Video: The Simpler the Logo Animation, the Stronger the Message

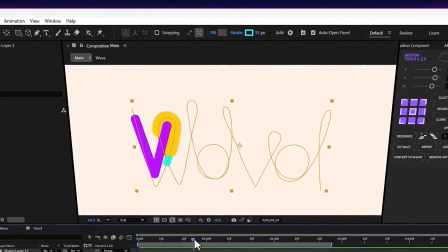246s
For example, we can increase the stroke width, change its color,
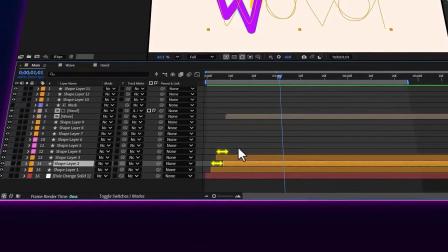249s
and create some spacing between the layers themselves so they play with a time delay from one another, allowing us to achieve such a creative result. We're moving on to the wave composition. Here, I want to explain a bit more about animating the letters themselves.
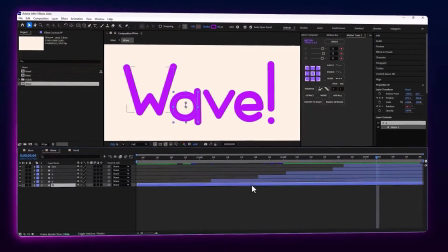264s
We enter the composition, and as you can see, we've created a separate shape layer for each of these letters,
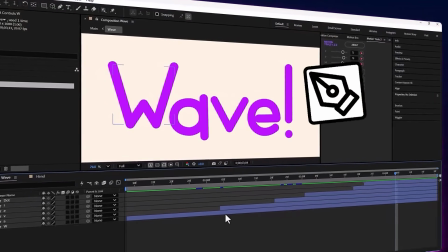269s
and they've all been drawn using the pen tool and have their own custom shape path.
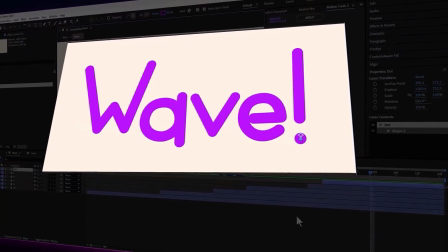276s
Notice that for the exclamation mark, we've created 2 layers, because its animation requires the dot to be animated separately,
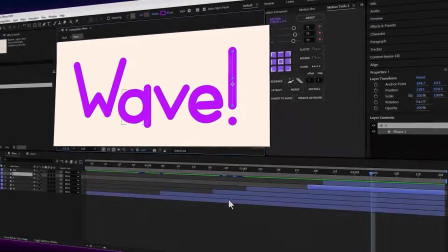282s
and the line to be animated separately as well. The important thing about animating these
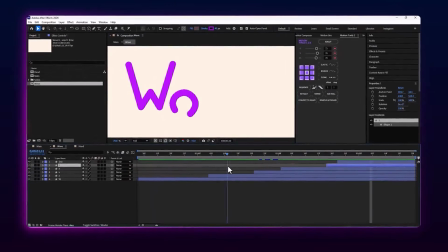287s
letters is that this animation is completely dependent on the movement of the trailing lines,
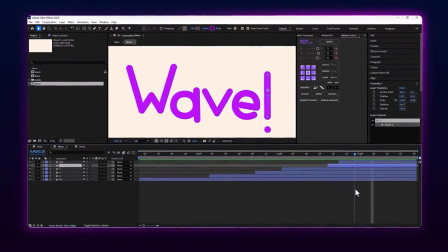291s
and the word wave grows and forms in harmony with those lines. This coordination makes the audience feel like the word wave was truly created riding on a wave,
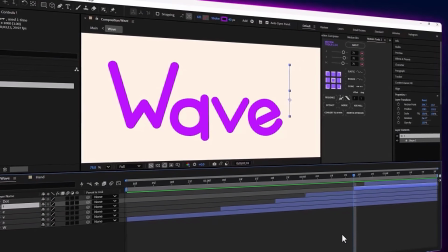302s
rather than us just slapping on a few simple keyframes for its animation.
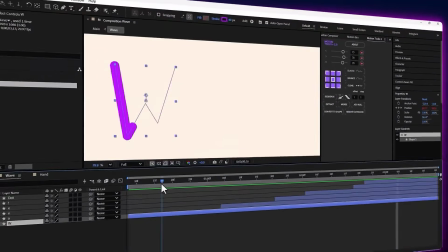306s
For instance, if you pay attention to the movement of the W, we've keyframed a few parameters on it.
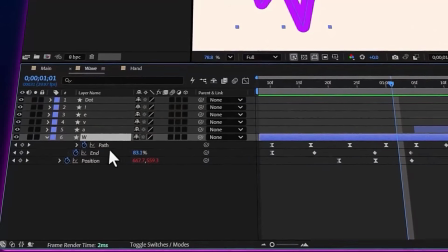311s
If I open it up, those parameters are the path parameter, the end parameter from the trim paths modifier, and also position.
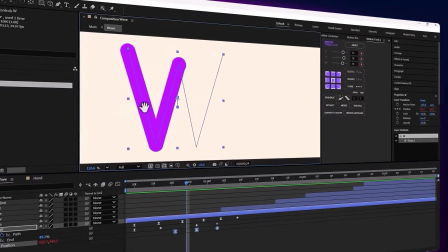319s
Here, we tried to create a bouncy movement for the letter W. To do this, we both changed the shape path of the W over time,
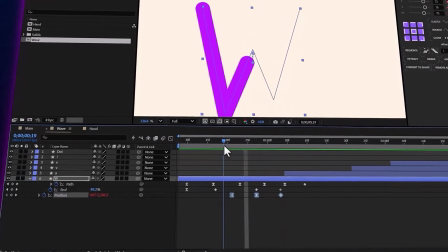326s
and simultaneous with this change, our drawing happens via the end parameter from trim paths.
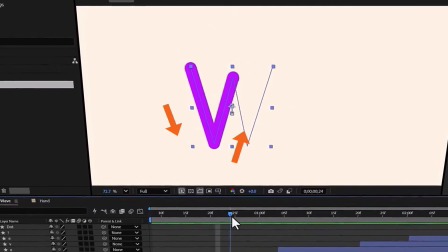331s
And based on the direction it's being drawn, we also keyframe the position so it goes up and down along with it, giving our W's movement a bouncy feel.
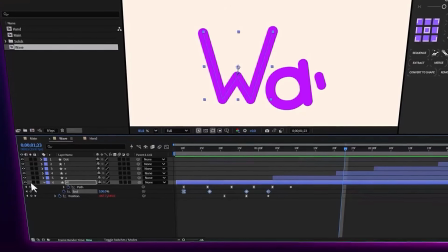340s
And the important point here is that to make the W's bouncy feel look much more natural, we went ahead and added a bounce expression to the position parameter.
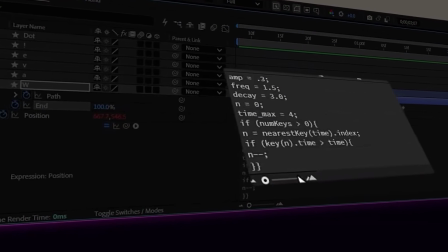349s
I've dropped this bounce expression for you in the comments so you can easily use it.
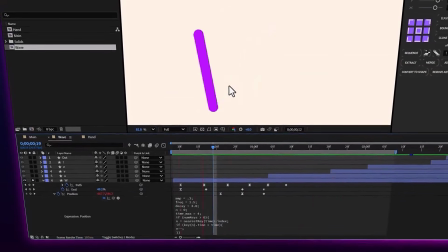353s
This expression helps you make the position's bouncy feel more natural so that when our animation ends, the movement continues and comes to a gradual stop.
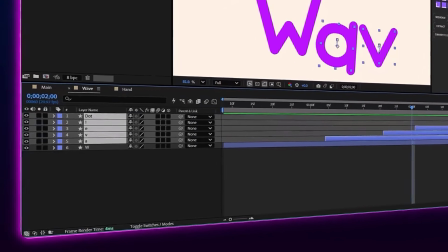362s
Another noteworthy point is that we added trim paths to all of these letters, so they all share that drawing animation.
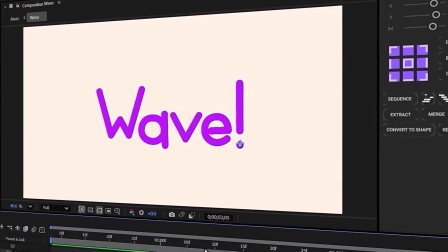369s
Except for the exclamation point where just position is enough, and of course we use the bounce expression on different parameters to give every letter a bouncy feel.
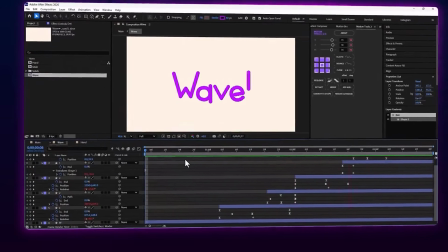377s
For the W, it was on position, and for the rest of the letters, like A or E, it was on rotation.
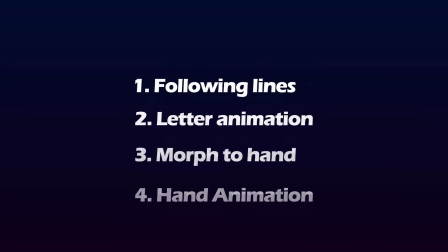384s
And we reached the most important and exciting part of our animation, which is transforming wave into a waving hand.
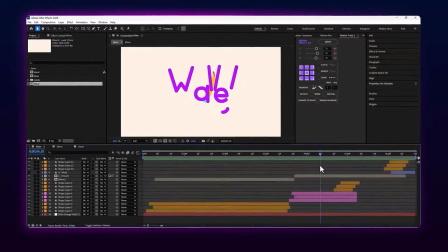391s
Here, we've placed the rest of our work in a separate composition, so I'll jump into this composition to show you what we've done.
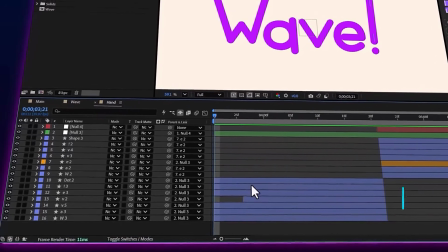398s
We placed the rest of the view layers in this composition, and to turn the word wave into a hand,
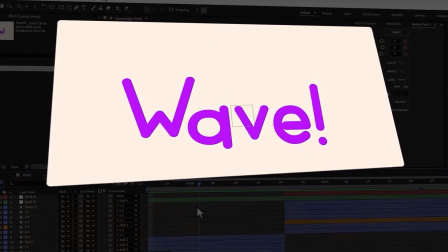403s
we went ahead and used another one of the 12 principles of animation, called squash and stretch.
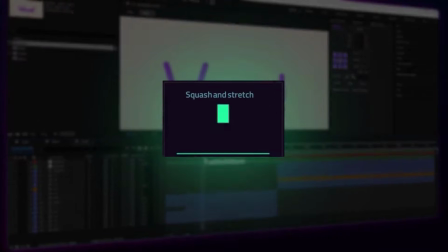408s
This principle helps us add a sense of squishing and stretching to the elements of the animation whenever it needs to take on a cartoonish feel,
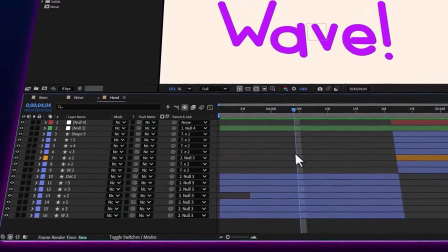416s
especially when it's about to make a jump. And as you can see, we did this for all the letters using the scale parameter, specifically the scale height. They get squished at one point, and then they release and shoot upwards.
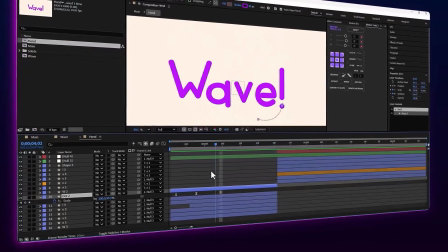427s
During the animation, all these letters are also parented to a null object, so the overall animation stays cohesive.
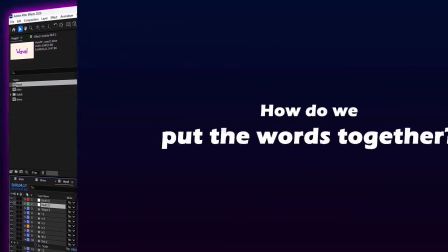434s
The biggest challenge is positioning the letters next to each other to form the shape of our hand.
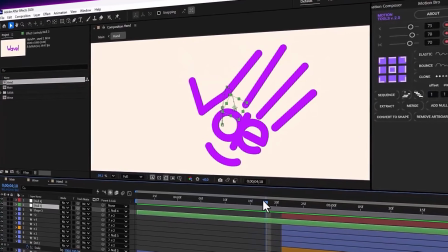439s
So it's very important that before this animation, we know what our hand looks like and have an image of it so we can do the layout correctly.
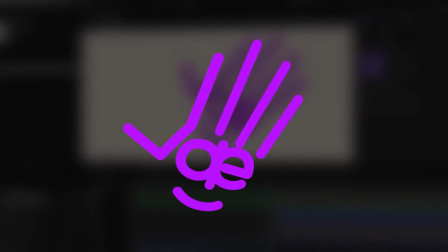446s
Here, once we have the image of our hand, we figure out that letters like A and E will serve as the eyes for our hand,
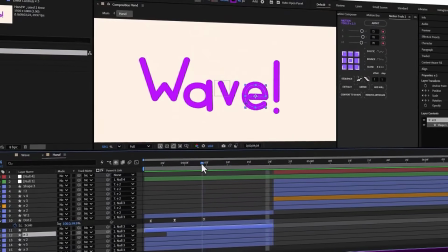453s
or for example, the exclamation mark is going to form our smile.
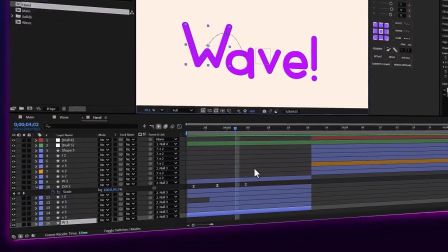456s
A letter like W is also going to morph, and this is done using the path parameter, and as you can see, in a specific time frame,
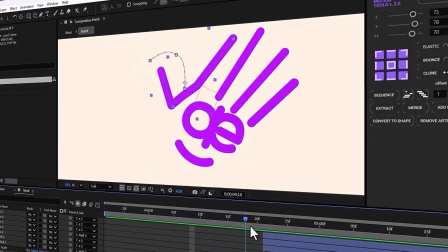463s
we completely change the shape of the path so it sits right in the perfect spot to act as our hand's thumb and index fingers.
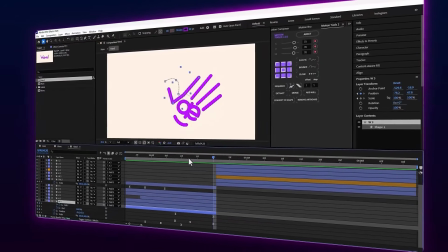471s
Another important point is the use of arc principle. The motion paths we create for our elements need to follow a curved pattern as much as possible.
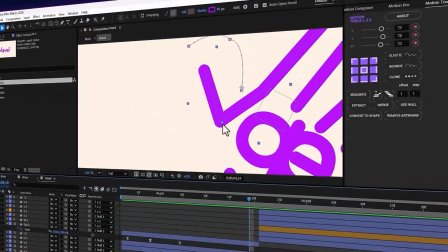479s
This ensures our animation achieves its maximum appeal, and as you can tell, we designed our paths to be curved.